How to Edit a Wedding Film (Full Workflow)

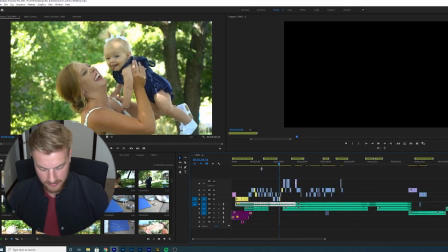[21:04]
So right now I've just got footage kind of filled in from the beginning here,
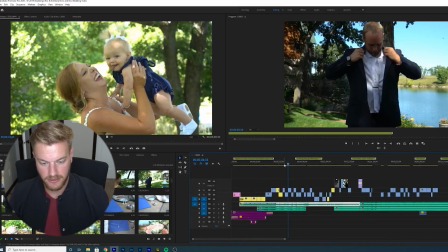[21:10]
and again just finding footage that the clips that fit based on my notes here.
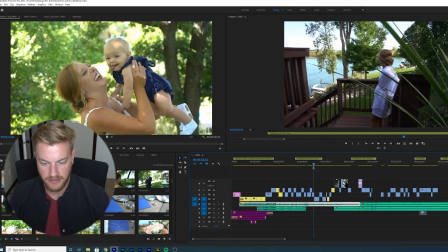[21:14]
So we've got getting ready, the first look, some of the things going on. And I shot all of this footage in 1080p at 60 frames a second.
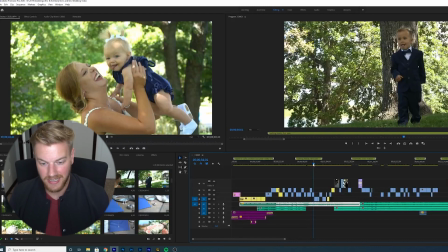[21:23]
So a lot of it kind of gives me a backup just in case if I need to slow it down to 40% for kind of that slow motion feel.
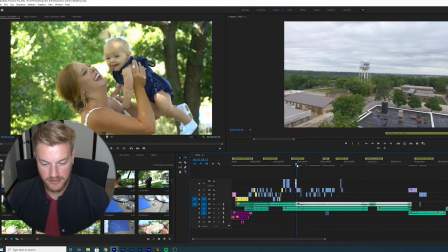[21:30]
So I've just kind of gone and done some more piecemealing, just dropping things in here and there.
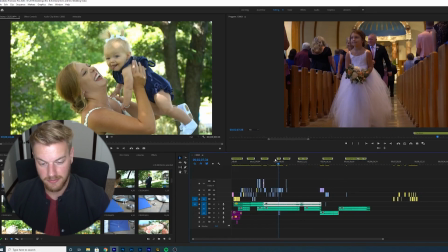[21:34]
I'm going to continue to do this, and then once I fill up the entire timeline based on the clips that I marked out on the markers, we'll reconvene here and I'll show you what that looks like.
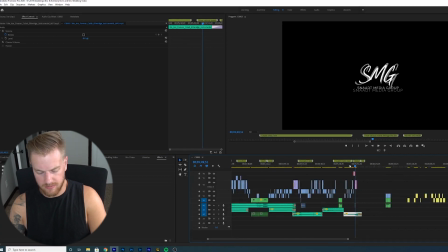[21:45]
The last couple days I've been working on this timeline just to get it all crunched together, and as you can see here, we've got most of it filled in following my notes that I had previously as well.
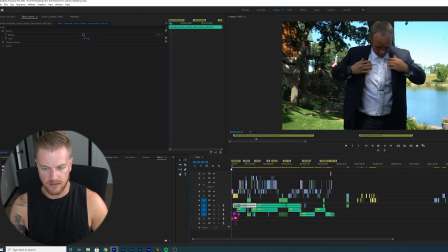[21:57]
I also went in and put some sound effects, just some basic ambiance noises in the beginning, like crickets and water and stuff like that.
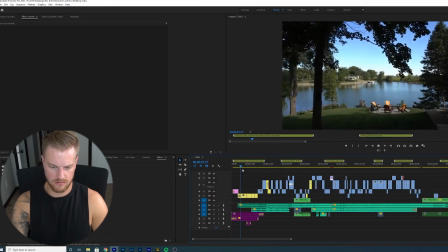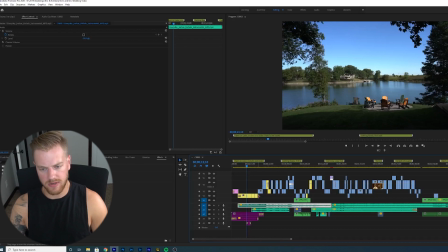[22:15]
I also lowered all the audio levels down to -15 because I'm going to be playing audio from voiceovers from the reception. So there were some good sound bites from the speeches that I wanted to include, so I'm making sure that the audio itself is a little bit lower. And then I'm going to jack up the volume on the voiceover so you guys can hear it better.
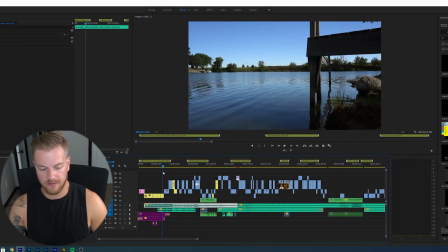[22:35]
So we open up with these kind of nature shots showing kind of the location of their prep area where they're getting ready.
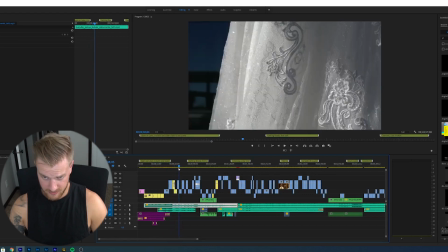[22:43]
The music starts in with the lyrics. We start seeing details of prep, getting ready.
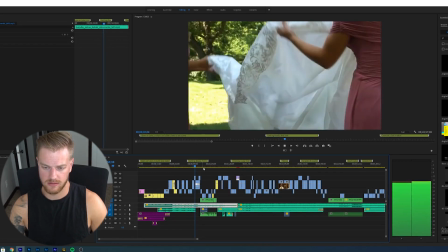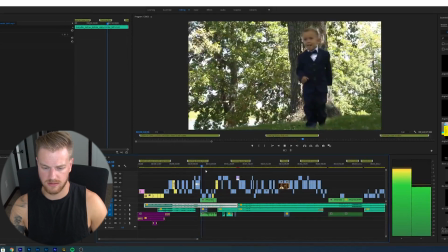[22:59] Eric, the love you have for my sister is so obvious.
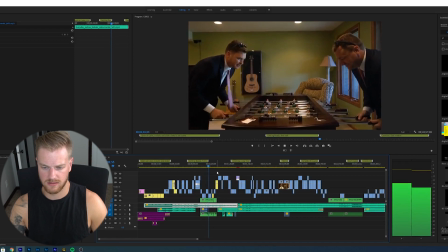[23:02] I want to thank you 100 times over for filling her life with so much happiness, laughter, and endless amounts of queso and margaritas.
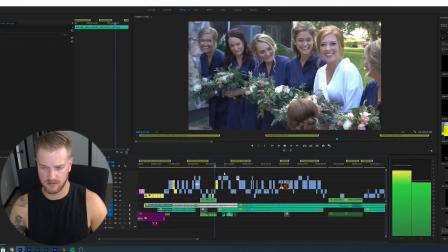[23:11] Thank you. She loves those, and I do too.
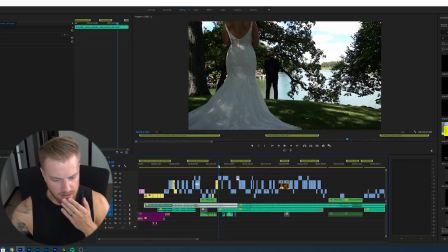[23:15]
So as you can see, I worked that dialogue piece in this chunk here.
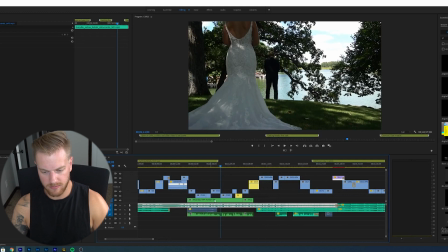[23:20]
These two bottom layers, which for some reason my timeline's lagging.
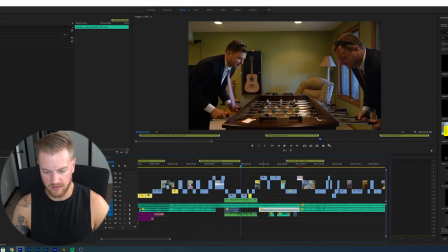[23:25]
These two bottom layers right here, this one and this one, those are both dialogue with the lyrics of the song. So I'm squeezing in these voiceover chunks when it's not competing with other dialogue. So if there are lyrics in your music, you want to make sure that it's very quiet and in the background,
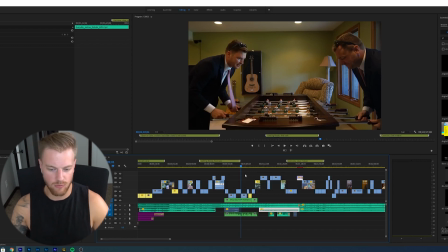[23:42]
because if you have those competing lyrics, it's really hard to understand what the person's saying or what you should be focusing on.
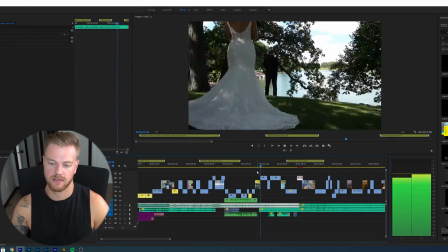[23:47]
So we started with the lyrics, it kind of gets happier. The climax of this scene is the first look.
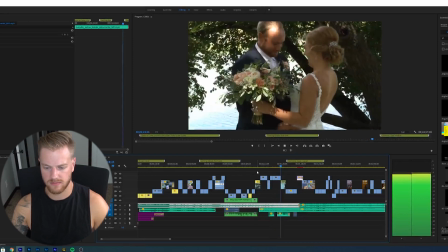[23:59] I love it. Yeah.
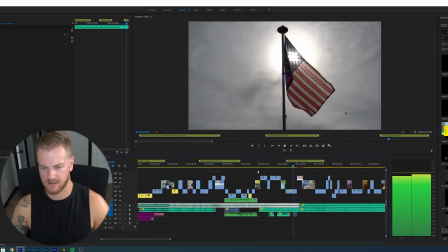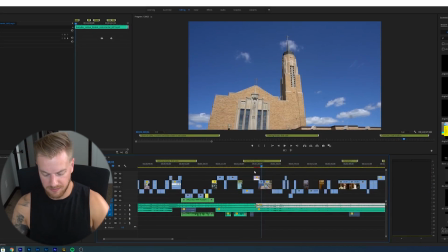[24:10]
So as you can see, when the music got a little more somber, I'm speed ramping to the drone shot for a transition into the church. So we got a mood change, and I wanted to have a scene change when we got to this point in the video. So now it's a little bit quieter, more somber. We're inside the church.
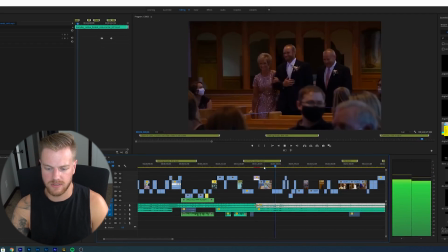[24:30]
See some details.
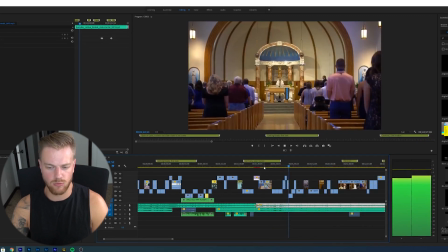[24:35]
Now some more beat, quicker cuts.
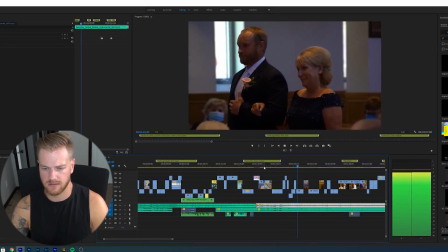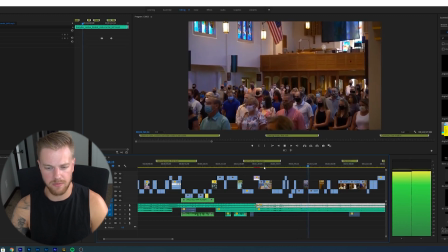[24:44]
Showing people with masks.
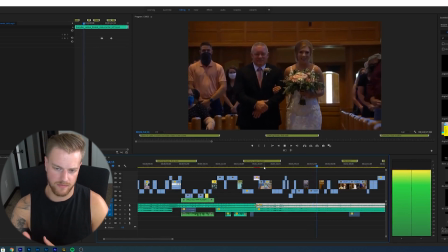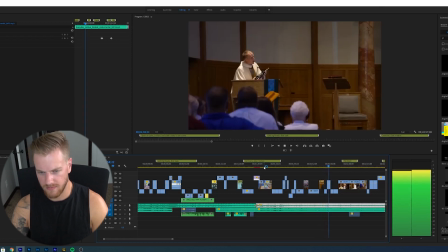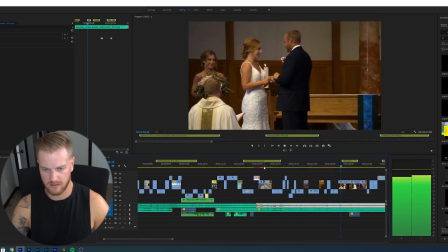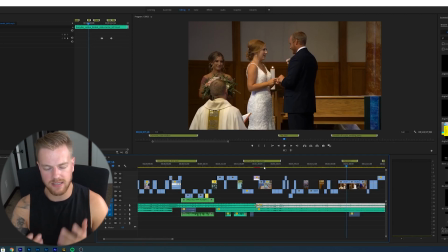[25:02]
So there we're doing quick cuts with the ceremony to try and make it seem more lively. With a super Catholic ceremony like this one, it was like an hour long. They get very dry.
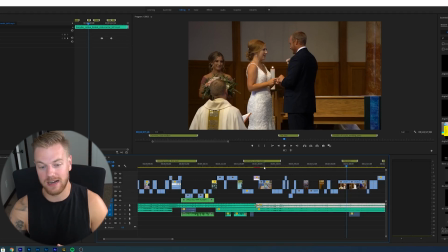[25:12]
They do suck to sit through sometimes, unless you really are into it. So we want to try and get different angles, different locations around the church, different things to focus on. And then once the climax of the song hits here, we want to have the kiss, since that's the climax of the video.
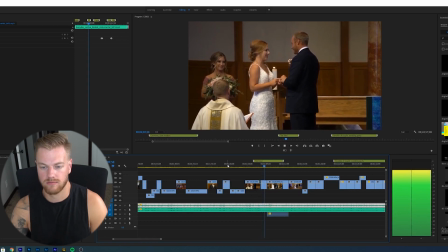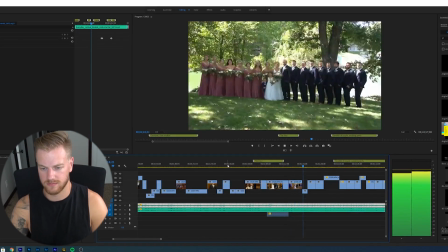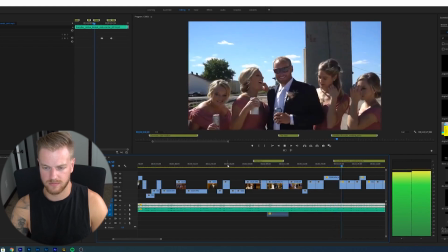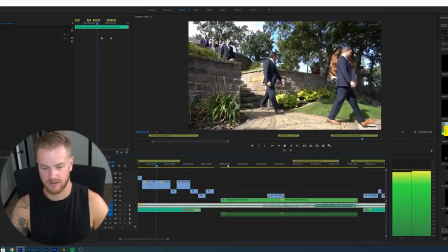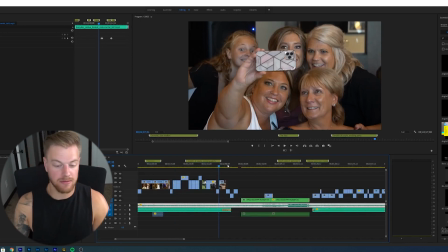[26:01]
So as you can see with the last couple scenes, it's happy. I'm just showing happy people no matter what point in the day it was. It doesn't have to be chronologically in order. And I think a lot of you guys are going to get married to this idea that you have to have the video go in chronological order throughout the day.
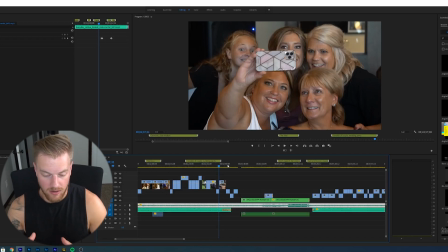[26:16]
I try and hang on to that loosely just for the main events, but don't be afraid to intermix some of the stuff that fits well with the music and just kind of fits well with the track.
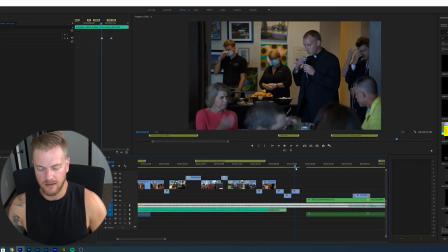[26:23]
Done, we're kind of showing some reception stuff, and then we're going to kind of come back in, so the music's going to slow down.
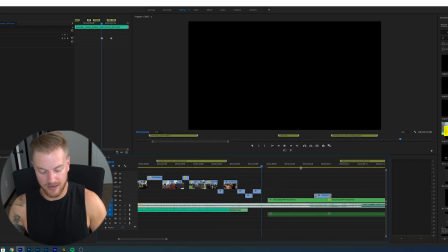[26:31]
And this is where I wanted to hit on the father of the bride when he's giving a speech, and he's kind of a sarcastic shit, so he's doing some funny things talking about a first look and what that means, and then he's talking about all these other funny things.
I'm like, what is first look?
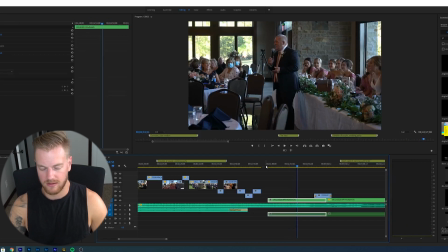[26:47] And I think back to probably a Schultz wedding.
So you can see with this being the main focus, I made the audio ramp way down. I went down another 10 decibels, so it's negative 25. And then when he's done talking, it'll ramp back up.
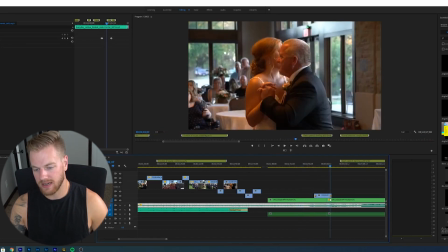[27:01]
But that's right here. And then since I did have a jump cut here in these green ones, I'm throwing just some B-roll over top of them dancing, just so it's a little more fluid and you don't really notice that it's a jump cut since I only had this one angle with him in it.
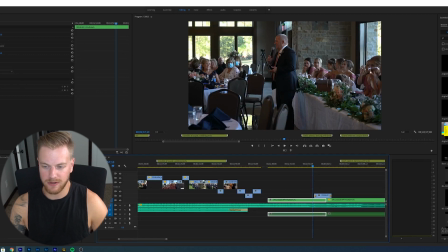[27:15]
My backup camera here was focused on the head table, and he kind of wandered up here and started talking. So that was an unmanned camera, and I didn't have a chance to get him in focus either. So I just had this main area that I can focus on.
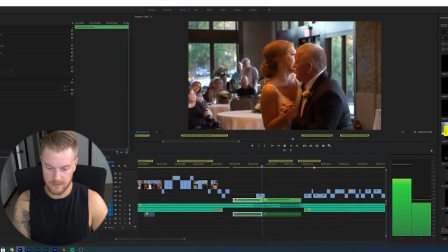[27:26] At midnight, and everybody thinks, okay, party's over. It's not over at all, and you got big ideas for the rest of the night.
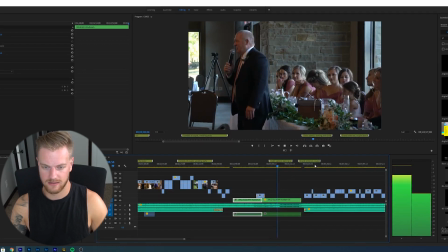[27:33] And then you wake up in the morning going, oh shit, what did I do? And then all of a sudden, 9 months later, you get your first look.
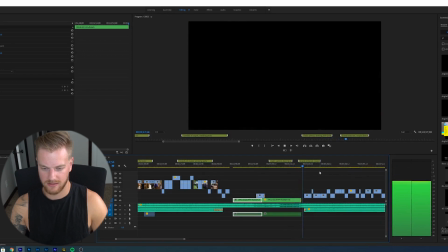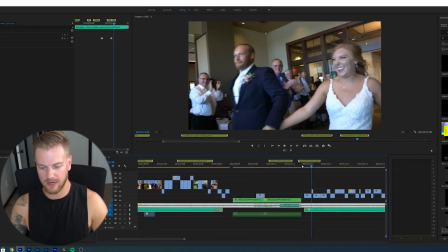[27:51]
So the audio ramps up. We got the grand entrance here.
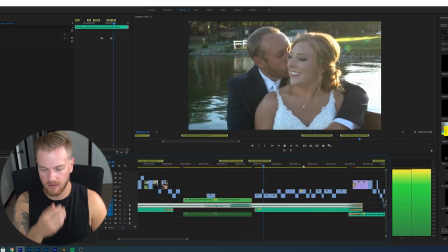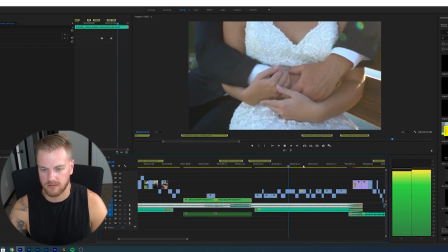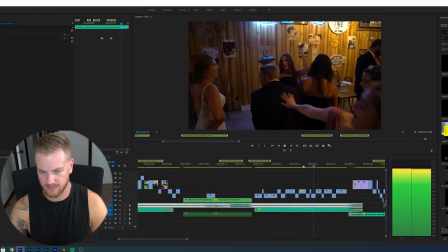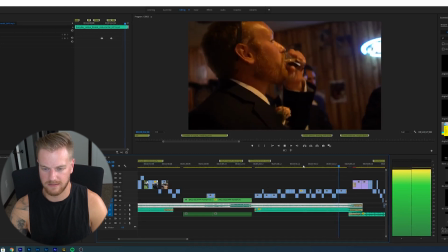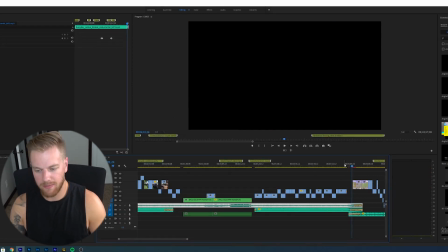[28:38]
And there, since it was such a drastic drop, I just faded to black. And don't be afraid to do that if it makes sense. You can have some dead space that fades to black. And then here, obviously those shots are really dark, so I'm gonna go in and color those later on, but I'm just trying to lay the timeline out at this point.
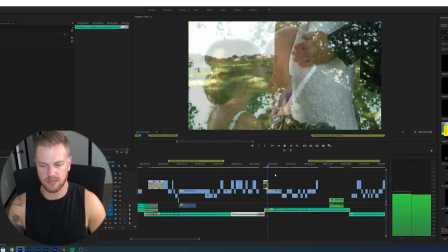[28:52]
Slow dramatics.
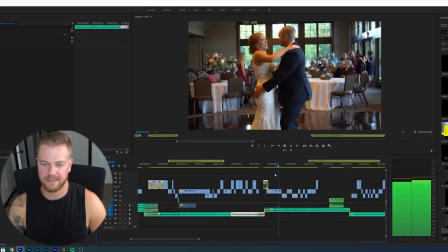[28:54]
We're finishing it up with the love, how kind of goofy they are together, and how pretty of a day it was.
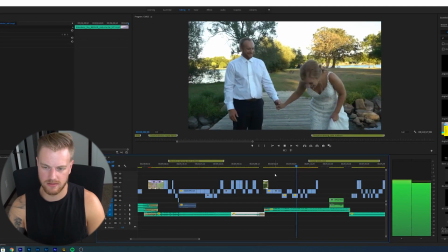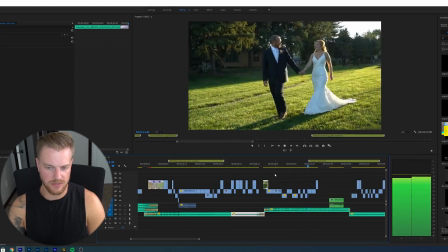[29:09]
So this whole sequence is just focused on them.
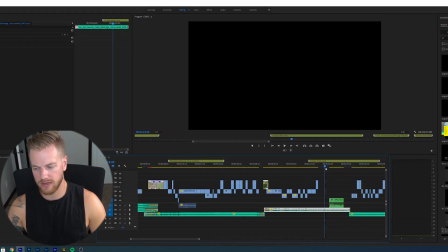[29:16]
So then we're kind of coming to that. We'll throw in some audio from the speech here.